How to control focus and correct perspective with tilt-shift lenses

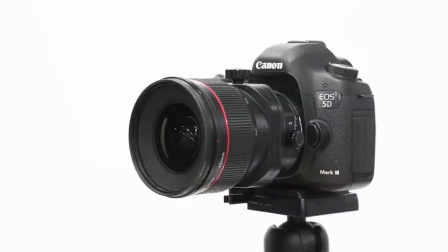0:00 Today we're going to be playing around with tilt shift lenses just to show you guys how versatile they can be and all the effects that we can create with them.
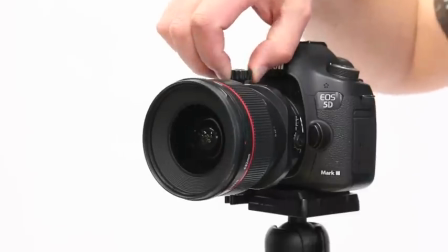0:07 Now firstly how do they work? Well basically we can tilt the lens barrel left and right.
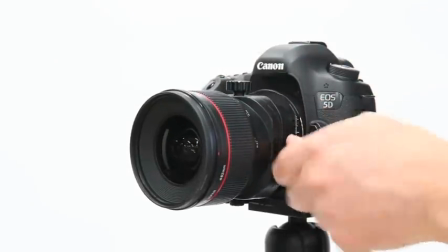0:16 It has another mechanism that allows us to shift the lens
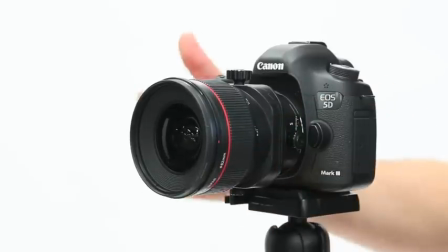0:20 up and down and it's got a little release on the side.
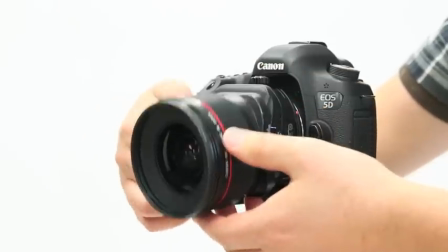0:25 If we press that down we can rotate the lens so that we can actually tilt up and down and shift left and right.
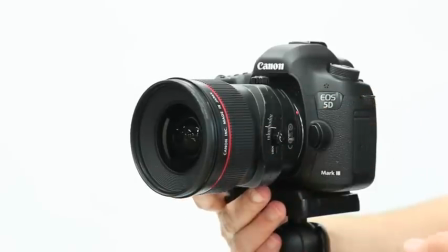0:36 And on Canon they go a step further there's another little release lever on the side,
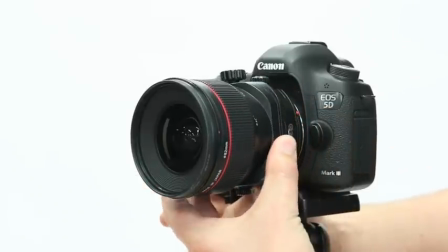0:40 we press that we can actually rotate the lens halfway through so we can end up now
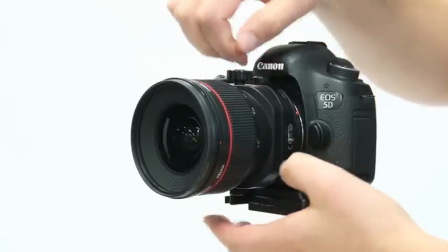0:45 tilting left and right and also shifting left and right.
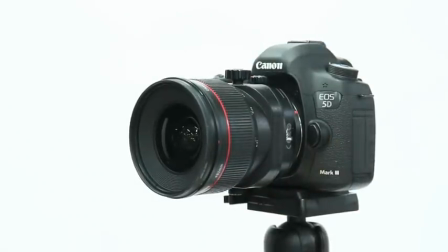0:51 So at first they look really complicated to use and we're just going to try and simplify it down today and show you what we can do with these amazing lenses.
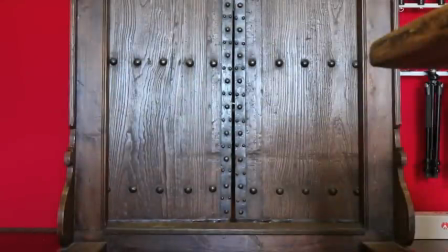1:02 Use the shift mechanism on the lens to actually change what the lens can see.
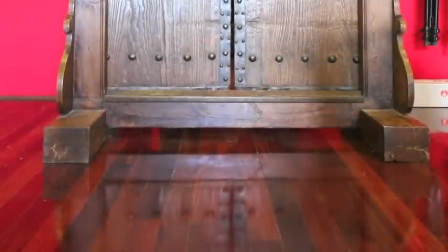1:05 In this case I'm going to be shifting down and up and you can see that I can actually
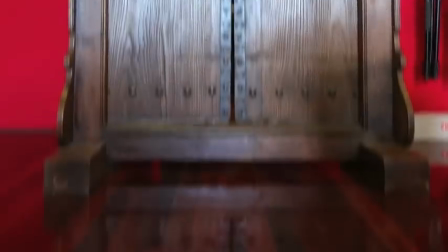1:12 start to see the top or the bottom of the door without moving the camera at all.
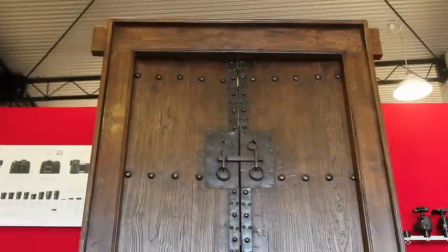1:21 If I want to shoot up into the door I will end up with leaning vertical lines which might have an artistic appeal but if it's for architectural use anything else the leaning lines might be frowned upon so what I do is I'm going to use the shift mechanism of the lens to actually
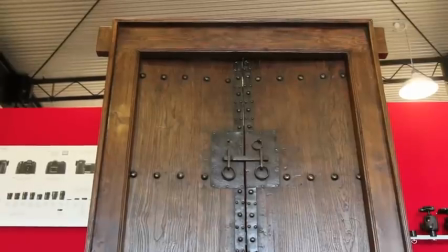1:38 allow me to still have a low angle whilst keeping the line straight so to use
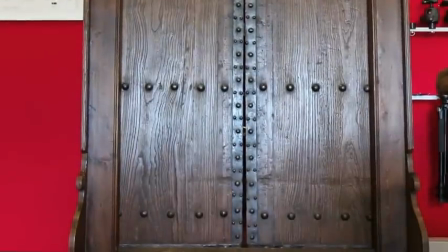1:44 it recompose make sure the camera is level
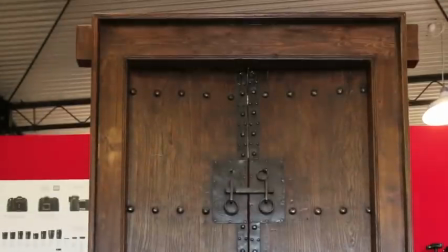1:50 that will keep the line straight and then we just simply shift up and we can still see the top of the door but the lines are now nice and straight
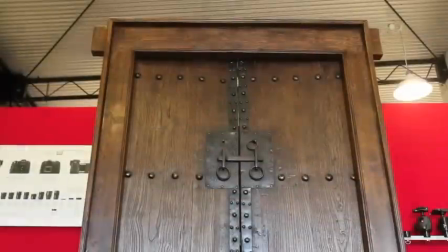1:59 on
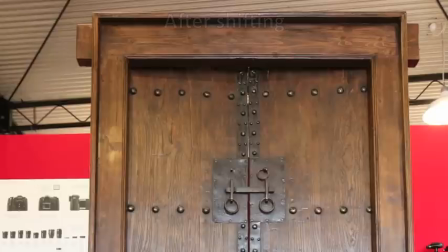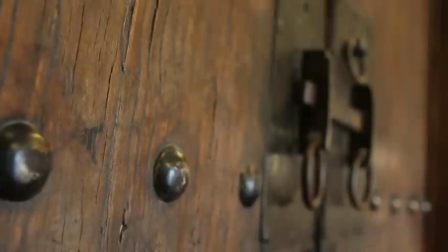2:08 tilt shift lenses we use the tilt mechanism to change our plane of focus so we can determine what will be in focus and what will be out of focus so at the moment I'm shooting at f3.5 to get a really shallow depth of field and I'm going to tilt the lens towards
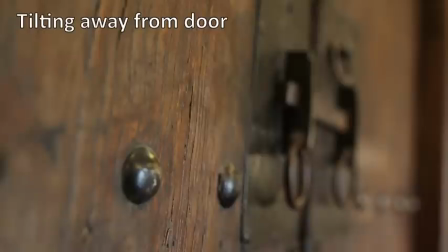2:23 the right and you see that the plane of focus shifts a little bit changes and the depth of field actually becomes more shallow and
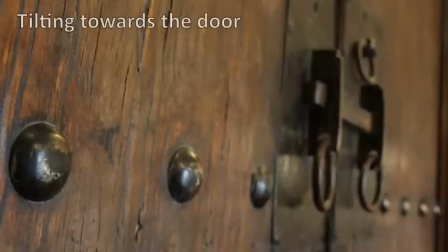2:32 if I tilt it all the way back to neutral and then all the way to the left you'll see that I actually get more of the door pulling into focus if I slightly recompose and focus you can see now that I'm almost pulling the whole door into focus
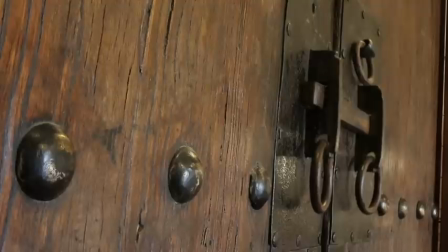2:48 on this one plane so it's just a matter of playing around with the tilt to get the optimum depth of field that you can, so you can shrink it or expand it.
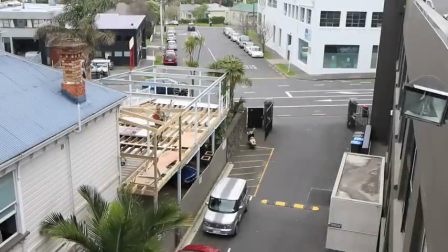3:01 So now I'm going to use the tilt mechanism of the lens to create a miniature world effect.
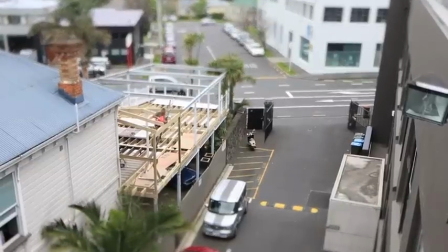3:06 It's really easy, all we do is just move the tilt around to get the desired effect and play around with your focus.
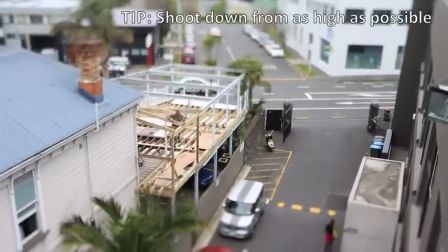3:18 If you're lucky, you get a really great effect.